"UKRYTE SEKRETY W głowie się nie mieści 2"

Obawa i strach to jedyne postacie, których brwi nie są bezpośrednio umieszczone na głowach, a bardziej latają.
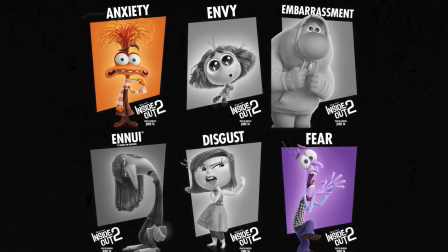[4:16]
Obie te emocje to emocje związane z zamartwianiem się i twórcy postanowili w ten sposób podkreślić ich podobieństwo.
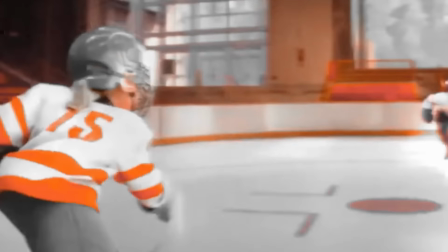[4:23]
Wracając jednak do koloru nowej postaci, czy zwróciliście uwagę, że wiele przedmiotów i obiektów w tym filmie jest pomarańczowych?
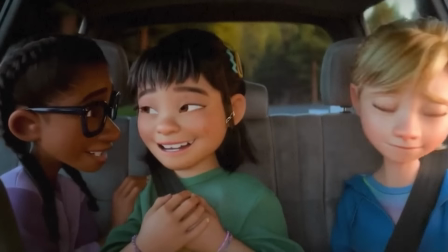[4:30]
Szafki, stroje, meble, krzesła na widowni? Chodzi to właśnie o rolę obawy i niepokoju w życiu dorastającego nastolatka.
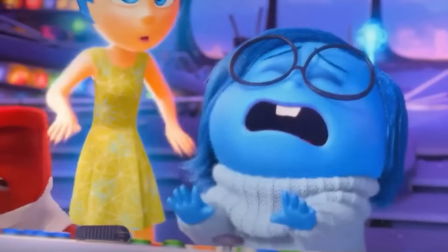[4:37]
Twórcy chcieli podkreślić, że kiedy wchodzimy w ten okres,
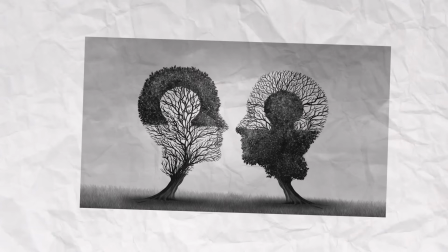[4:40]
zaczynamy odczuwać coraz więcej obaw i zmartwień odnośnie akceptacji społecznej, czy zwyczajnie przyszłości.
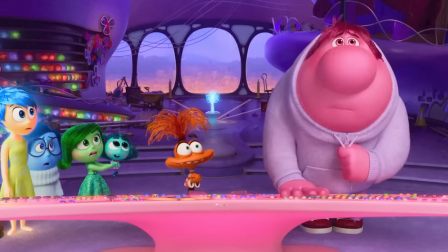[4:46]
Dlatego ten kolor pojawia się tak często, a sama obawa jest głównym antagonistą filmu.
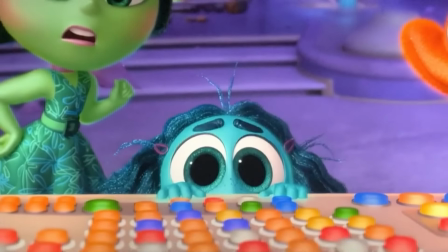[4:51]
Skoro mówimy o nowych emocjach, zdecydowanie nie możemy pominąć osoby zazdrości.
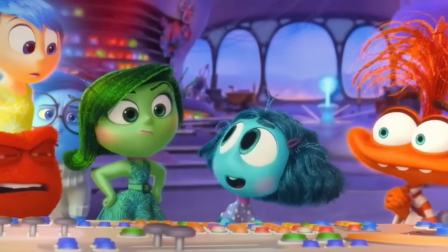[4:56]
Zazdrość jest znacznie niższa od pozostałych emocji i posiada tylko cztery palce u dłoni.
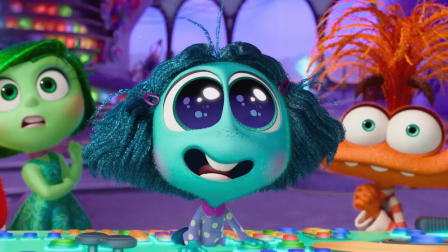[5:01]
Ma to właśnie podkreślać, jak bardzo zazdrości innym ich atutów wizualnych, co dobrze zostało złączone z faktem, że jako jedyna przypomina wyglądem dziecko.
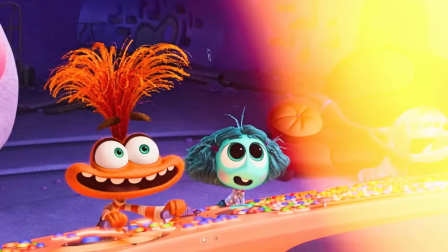[5:09]
Sugeruje to, że jest młodsza i zazdrości wszystkim starszym postacią ich walorów, których ona jako dziecko jeszcze nie posiada.
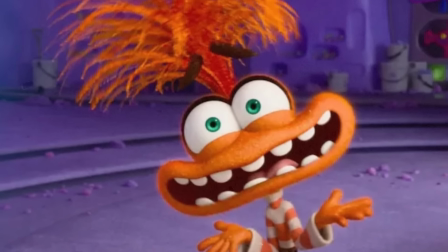[5:17]
Zazdrość można śmiało uznać za drugiego antagonistę filmu, czego wyrazem może być kolor oczu obawy.
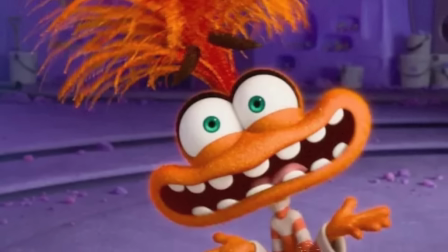[5:23]
We dwie są głównymi przeciwniczkami starej ekipy emocji i twórcy chcieli to subtelnie zaznaczyć m.in. poprzez zdanie obawie koloru oczu.
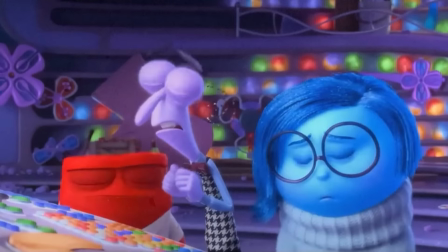[5:31]
Odpowiadającego kolorowi skóry małej zazdrości Kolejną nową emocją jest nuda,
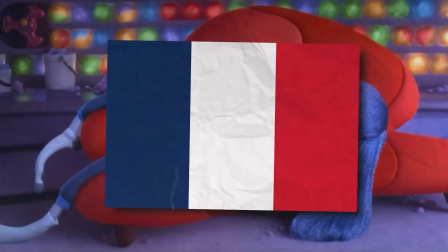[5:36]
która w oryginalnej wersji językowej nazywa się anouille Anouille to termin z francuskiego,
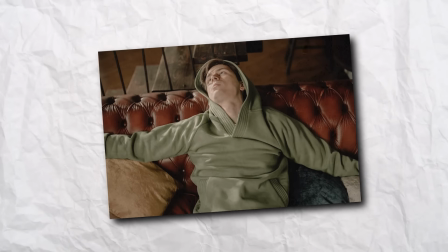[5:41]
który normalnie funkcjonuje w języku angielskim I oznacza nieco inny rodzaj nudy Jest to coś jakby znużenie,
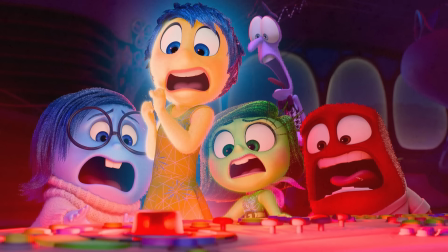[5:47]
brak ekscytacji, apatia W wersji anglojęzycznej radość nie potrafi wymówić poprawnie imienia postaci I zamiast anouille nazywa
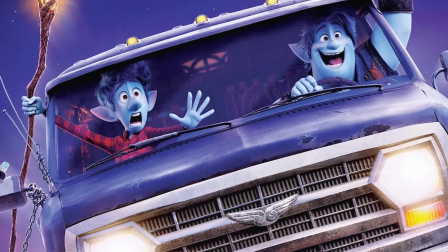[5:55]
ją onward Czyli po prostu po naszemu naprzód Chodzi tu rzecz jasna o produkcję Pixara o tym samym tytule,
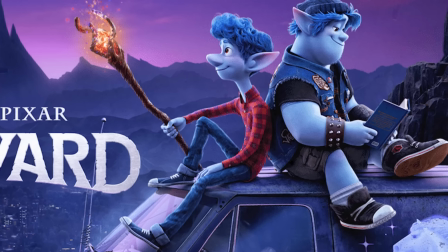[6:01]
powstał w 2020 roku. Jakbyście nie kojarzyli, to jest ta animacja z tymi niebieskimi trolami, w sensie, no dobra, to są elfy, okej?
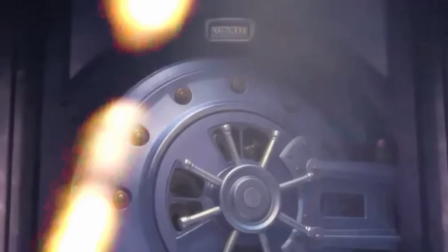[6:09]
Nad drzwiami do skarbca, do którego zostają wrzucone główne emocje, widzimy pewien napis wyryty cyframi rzymskimi.
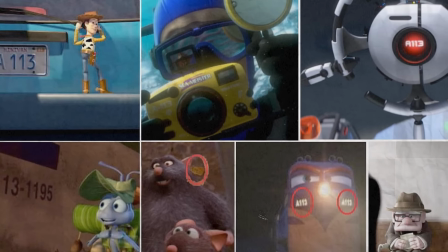[6:15]
Pewnie już domyślacie się, o co chodzi. Jest to nic innego jak znane wszystkim A113.
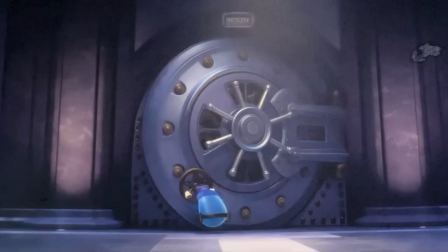[6:20]
Jest to napis umieszczany jako ukryty smaczek w każdej produkcji Pixara. Dokładnie tak jak samochód Pizza Planet.
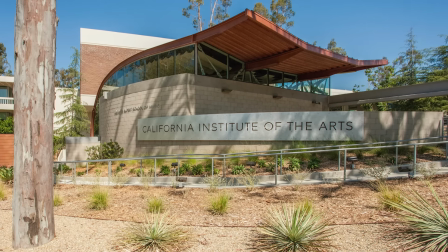[6:26]
Zapewne większość z was wie o tym, ale A113 to numer sal w kalifornijskim Instytucie Sztuk Pięknych,
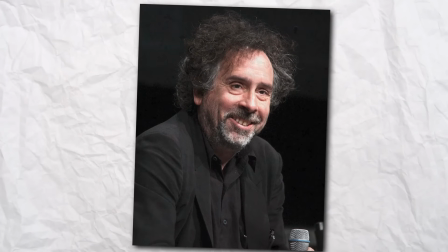[6:33]
który ukończyło kilku animatorów i reżysorów Pixara. Ukończył go nawet sam Tim Burton, twórca m.in.
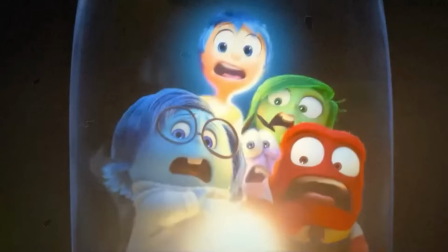[6:40]
Wednesday czy Gnijącej Panny Młodej. W skarbcu możemy napotkać takie postacie jak np.
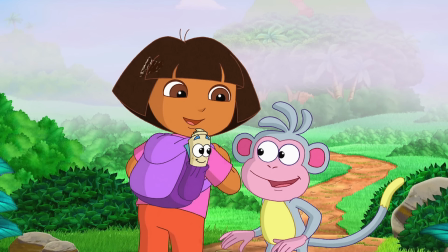[6:45]
Blufy, czyli gadający pies. I jest to jawny żart z serialu dla dzieci typu Dora Poznaje Świat i innych produkcji,
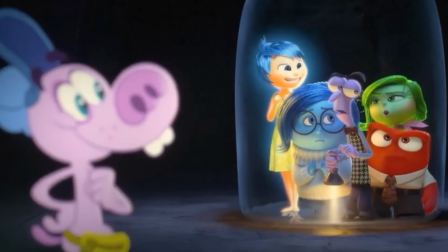[6:51]
gdzie postać zwraca się do widzów pytając ich o coś, choć wiemy, że i tak nie uzyska odpowiedzi i przysięgam,
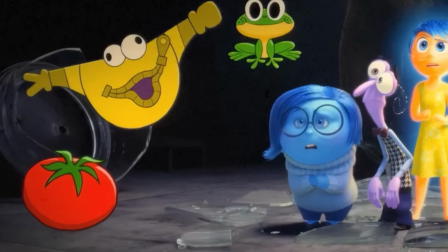[6:58]
że jest to mój ulubiony rodzaj przełamywania czwartej ściany. Dopełnieniem tej postaci jest jeszcze nyrka na przedmioty o imieniu Pauchi,
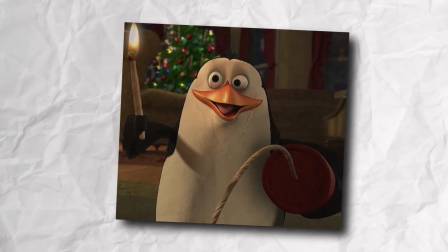[7:05]
która gada i potrafi wymiotować pomocnym sprzętem, zupełnie jak Rico z pingwinów z Madagaskar.
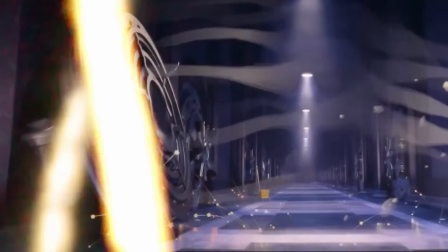[7:11]
I tak samo jak Rico, Pauchi ma w posiadaniu dynamit, a nawet jak się okazuje w jednej z późniejszych scen, całe mnóstwo dynamitu.
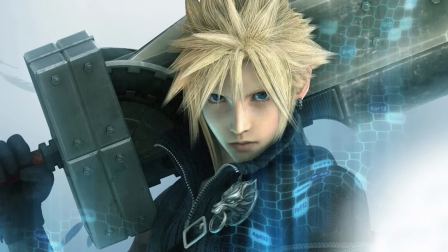[7:18]
Poza Bluffin poznajemy też choćby Lance'a, czyli wojownika z gry wideo, na którym Riley miała kiedyś crusha, a który bazowany jest na postaciach z serii Final Fantasy.
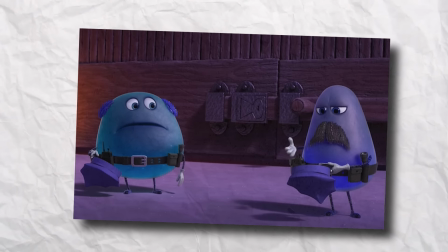[7:27]
Dodałbym jeszcze to, że tych dwóch strażników podświadomości to Frank i Dave,
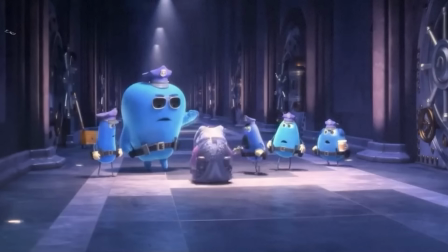[7:31]
którzy pojawili się już w poprzedniej części choćby w scenie kłócenia się o to, który ma czyj kapelusz?
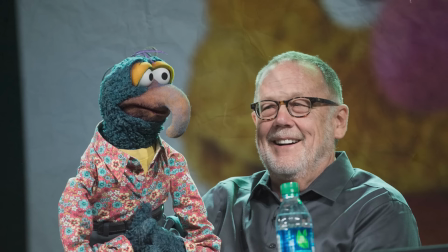[7:37]
Głosu użyczają im Frank Oz, czyli legendarny głos mistrza Jody oraz Dave Gowells, niezwykle znany głos Muppetów.
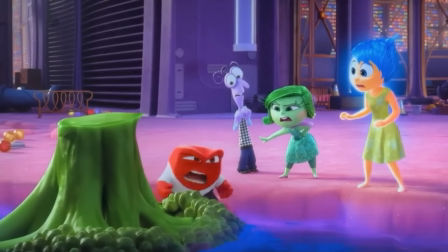[7:44]
Jako żart, aktor Frank podkłada głos w postaci Dave'a, a Dave w postaci Franka.
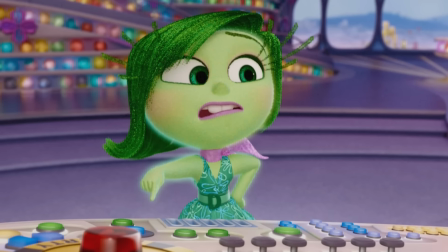[7:49]
Czy wiecie, czemu reakcja od razy była tak mocna na łódkę z brokułów? Wiemy, że ta postać ma obiekcje do wielu rzeczy, ale brokuły są czymś, czego nie cierpi najbardziej.
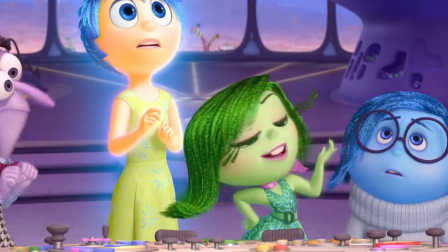[7:58]
Pamiętacie scenę z pierwszej części, gdy mała Riley miała jeść brokuły? To właśnie pierwsza scena, w której pojawiła się od raza.
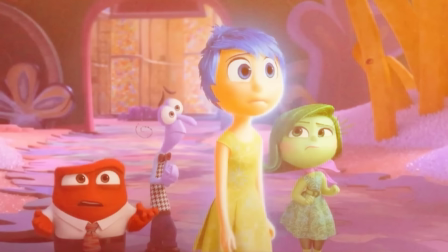[8:05]
I jej awersja do brokułów się nie zmieniła. Co jest niezłą ironią, zważywszy na to, że sama jest cała zielona?